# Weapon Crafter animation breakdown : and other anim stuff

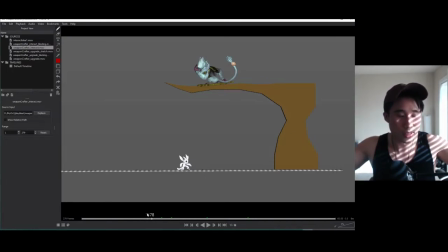28:47 Instead of like just taking the whole character and just like, stretching the whole thing. That looks kind of strange. So you want to stretch one thing at a time. So it starts with the head, then the torso, then the hips, then the legs.
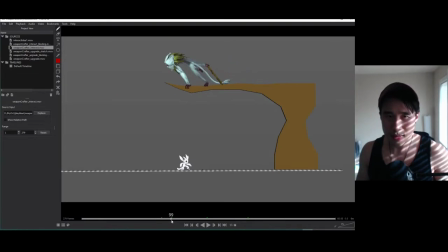29:03 Let's see, did I do it here? It's been a while. In this case, you wouldn't want to stretch the head. That looks pretty strange. So in this case, you see the torso stretches, and then the legs stretch. And then you can see the torso starts, you know, going back to his normal state.
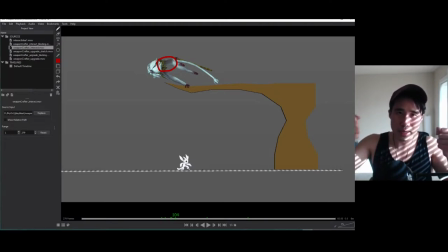29:23 He's slowly stretching, going back to his default stretch. Yeah, and you could see the legs, you know, start stretching as well. And the tail is definitely stretching. You know, it's gotten like twice as long, I think. Maybe? I don't know. It looks like it. Yeah.
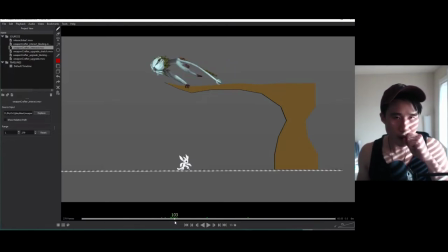29:44 Yeah. And the arms as well are definitely stretching. Woo. And You also notice that his arm right here, it's ridiculously stretched, but it's so quick, it doesn't matter.
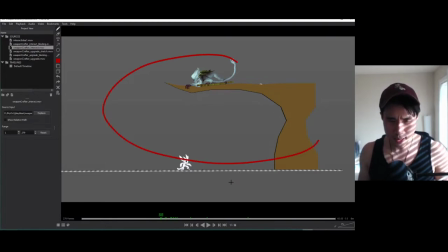30:01 People don't see it. People just see the whole entire thing. It's a nice flow to it. So people look at it, it just feels good. That's what I always aim for is, you know, you just watch it. Does it feel good?
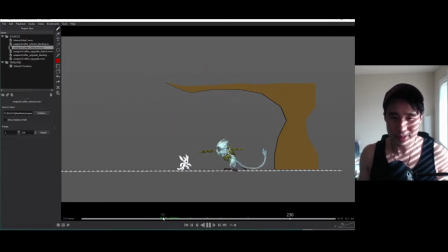30:19 Does it feel cool? It's like, okay, that looks good. That feels cool. Okay, that's good. It depends on your style, of course. If you're doing like something more realistic, like a VFX animation, that's totally different.
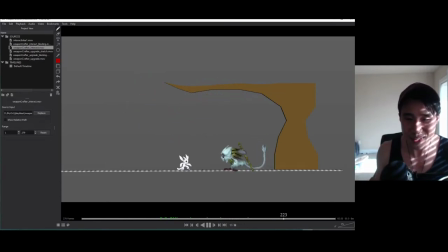30:32 I worked in VFX as well, and I did not enjoy it that much because of that restraint that I have to make things look like real life. Oh, the sunlight. Okay. Yeah.
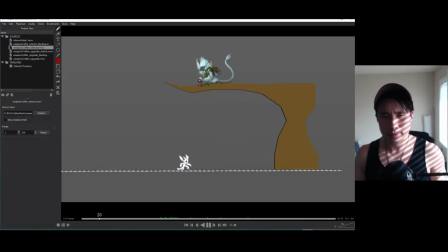30:45 Anyway. What else? Oh. I think in this stage, yeah. At the very, you don't want to touch the tails and the furs and all that little dangly bits until the very,
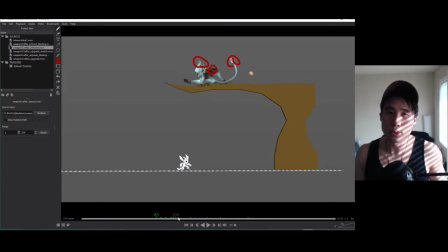31:03 very end of it. Because you don't waste too much time. There's a chance you might start to change things up. And, you know, just focus on the big picture things as you work. You know, always focus on the big picture things of whatever you're working on.
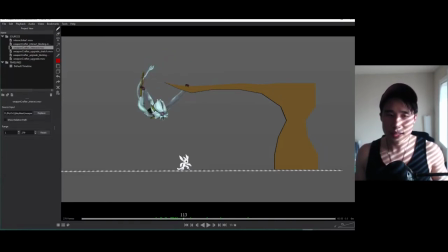31:21 So when you're in the polish state, this is the semi-final polish, right? You want to look at the torso, the arms, the legs, some hands, because this character is going to be so small on screen, you're barely going to see any fingers like overlapping.
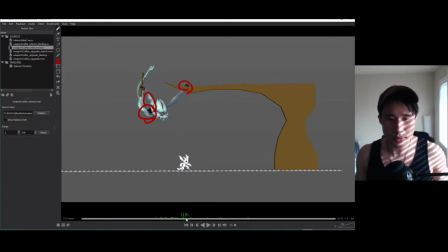31:40 So it's not that important to put any kind of fingers and tails yet. What else? Yeah, if you've seen this animation in game, it's the timing is a bit different because the way,
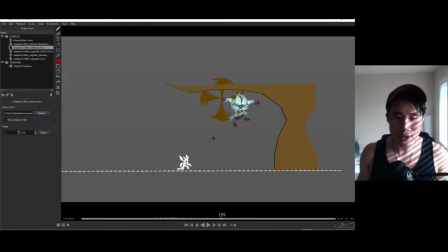31:56 I don't know what it is, but I've seen this in a lot of animations. Like for example, Dauntless, I've seen the animation in Maya. It's like really good. It's like perfect. But when you see it in the game itself, it feels different.
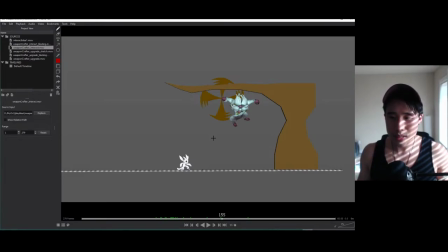32:10 The timing is different. One of the thing is because there's so many things going on. There's like, you know, there's a nice tree. there's trees in the background. They're blowing nicely. Your character's running around with a sword. There's effects. There's sound. There's all these different things.
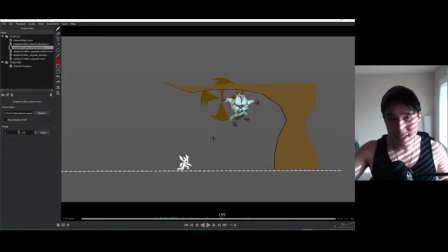32:29 Your teammates are there. Your other teammates are there. There's other monsters. And maybe the monsters' textures are so nice. And there's a lot of effects. And there are a lot of these different small things that kind of distracts you from looking at one thing, you know.
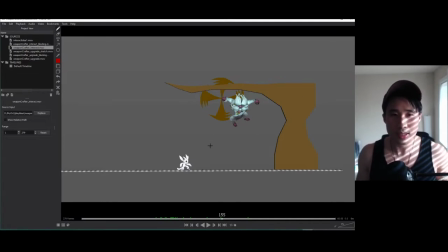32:45 So, like in Maya, you don't see anything, it's just gray. And you just see this guy, you see this guy. Oh, he doesn't move here. But you mainly see him. So all your focus is on this guy.